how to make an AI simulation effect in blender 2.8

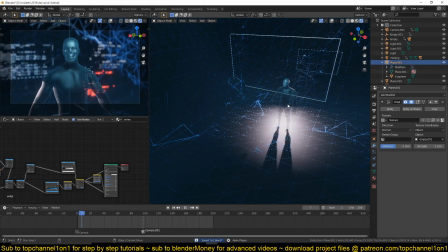[0:00]
Hello there, my name is Ismaus, and today let's break down how I did this animation here, the AI simulation effect in Blender 2.82, and just talk about how I set up the materials, lighting and everything.
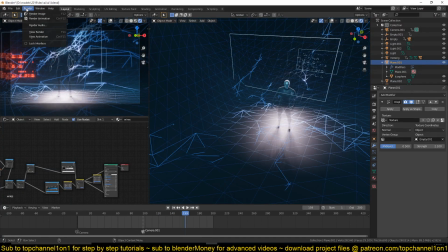[0:11]
Let me just maybe play for you the rendered animation.
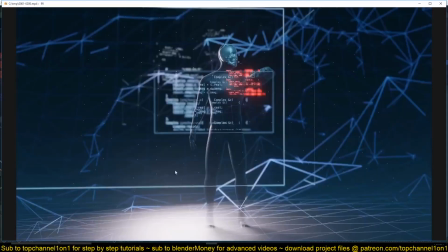[0:16]
You can see we have some code doing whatever it's doing. We have some tracking markers on the guy.
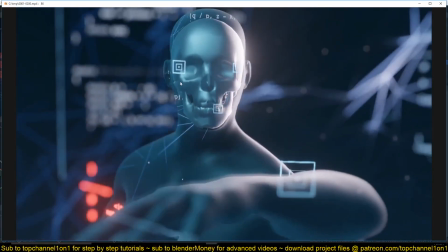[0:24]
I have the shading here and yeah, everything else. So let's start with the shading on the guy, and maybe talk about the other things later.
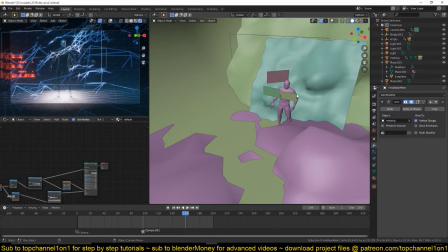[0:32]
So I'm just going to isolate him for a second.
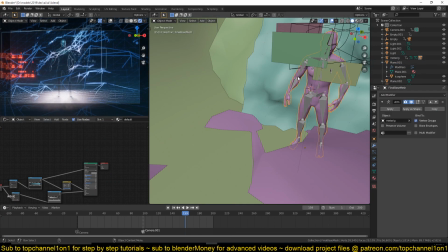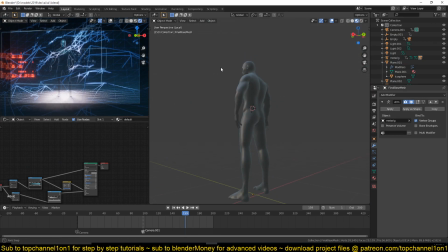[0:42]
And you can see how he looks. So how I set him up is that I use, if you go under Shift A input, you have layer weight.
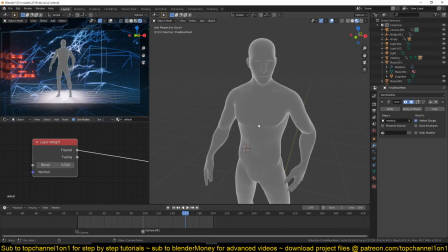[0:54]
This gives you a node that can let you render a lighting effect that depends on the direction of
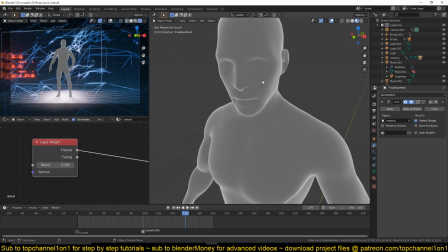[1:04]
the camera, or that depends on the orientation of the camera, the view angle of the camera.
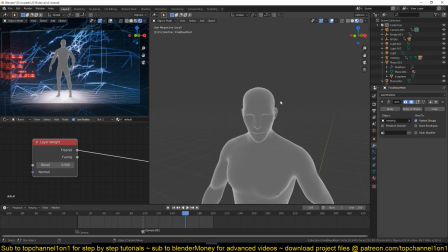[1:10]
So you can see that depending on where I'm looking at him, there's always this directional light facing me. So if I add a car ramps just to boost this effect,
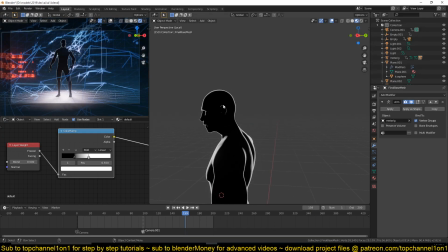[1:26]
can see that it changes depending on my view angle.
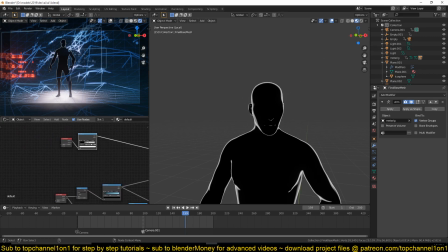[1:31]
So I colorized that, as you can see here. I use, instead of the car ramp here, I used a power node, or a math node with the operation of power.
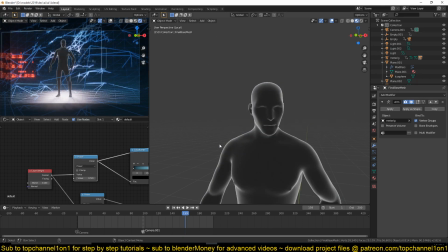[1:41]
So you can see this is what I have. Then I added a power node to kind of make that effect more pronounced,
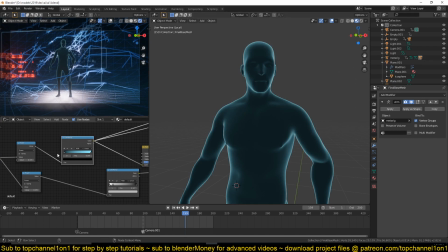[1:49]
and I colorized that effect to give it some bit of color using the car ramp and hue and saturation,
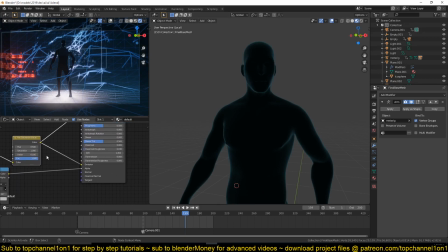[1:55]
just to control how bright the effect is. Fade that into the emission, and you can see if I change the value here, I can change how bright, or I can control how the brightness of that effect. So I want it to be around 0.1 so that it doesn't overpower everything else.
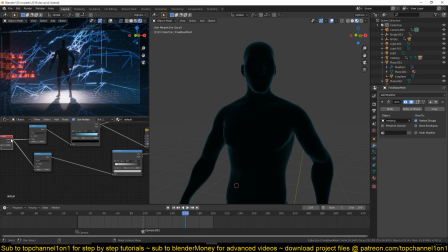[2:13]
And I also used the same effect to create an alpha map,
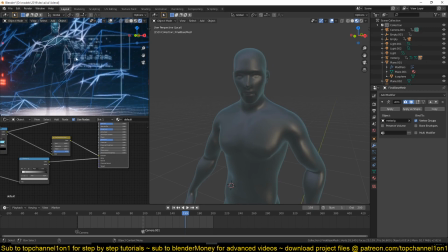[2:19]
an alpha mask for him, so that you can see that we can see through him and see the different things in the background.
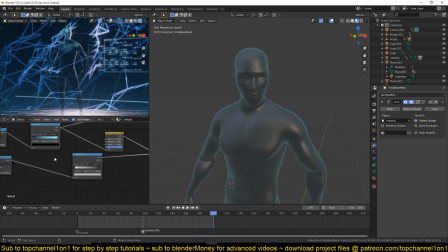[2:26]
I thought this would sell the effect a little bit more, so that's why you see me using that as a mask.
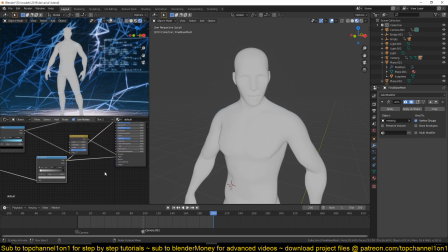[2:33]
I had to invert this so that the black areas are transparent and the white areas are more opaque. Is it that way?
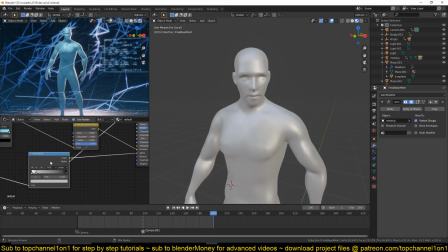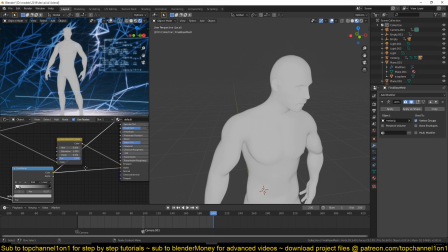[2:47]
Oh, I think it's the other way around, but yeah, you get the point, I guess.
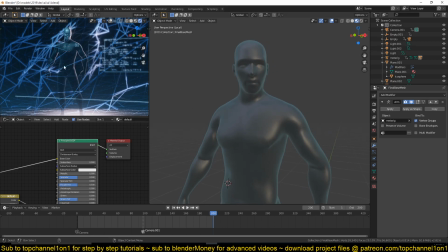[2:51]
I can see, so we have him transparent, and we can see the inside parts, which sells the effect a little bit better.
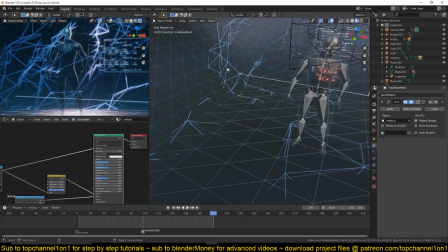[2:58]
And then I added the skull. Again, because this is transparent,
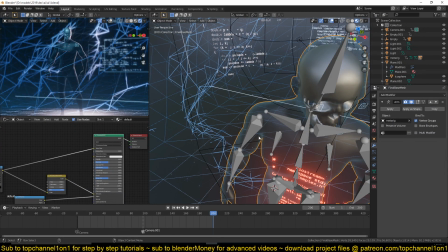[3:05]
we can easily see the inside of the skull, which is all rigged up to this armature that I animated a bit,
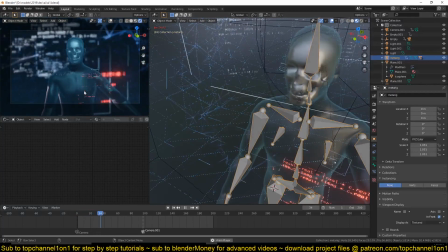[3:12]
just to make the effect a little bit more interesting.
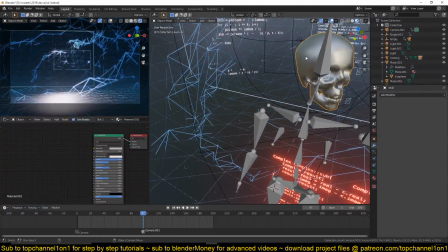[3:18]
And the shader for the skull is just very simple. I gave it a metallic shader with some bit of roughness, and that was it.
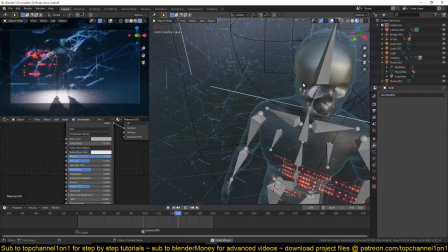[3:29]
Again, they're all connected to the rig that is animated, and just to sell the effect a bit more.
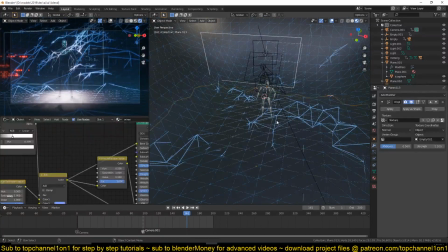[3:35]
Now let's go to this grid here, this weird thing here.
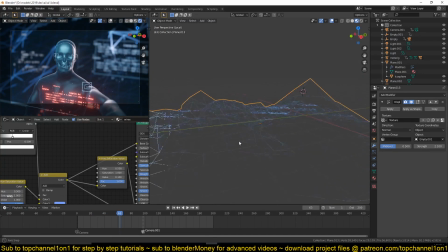[3:47]
You can see for it as well, whenever you change the view angle, you can see the transparent areas change as well. You can see here is a transparent. Now, if we change the view angle, this becomes less transparent.
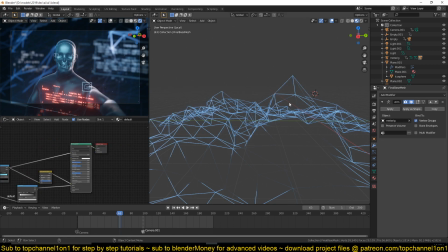[4:00]
Again, it's using the same principle for the same shader that I created for the guy, but with a few different effects.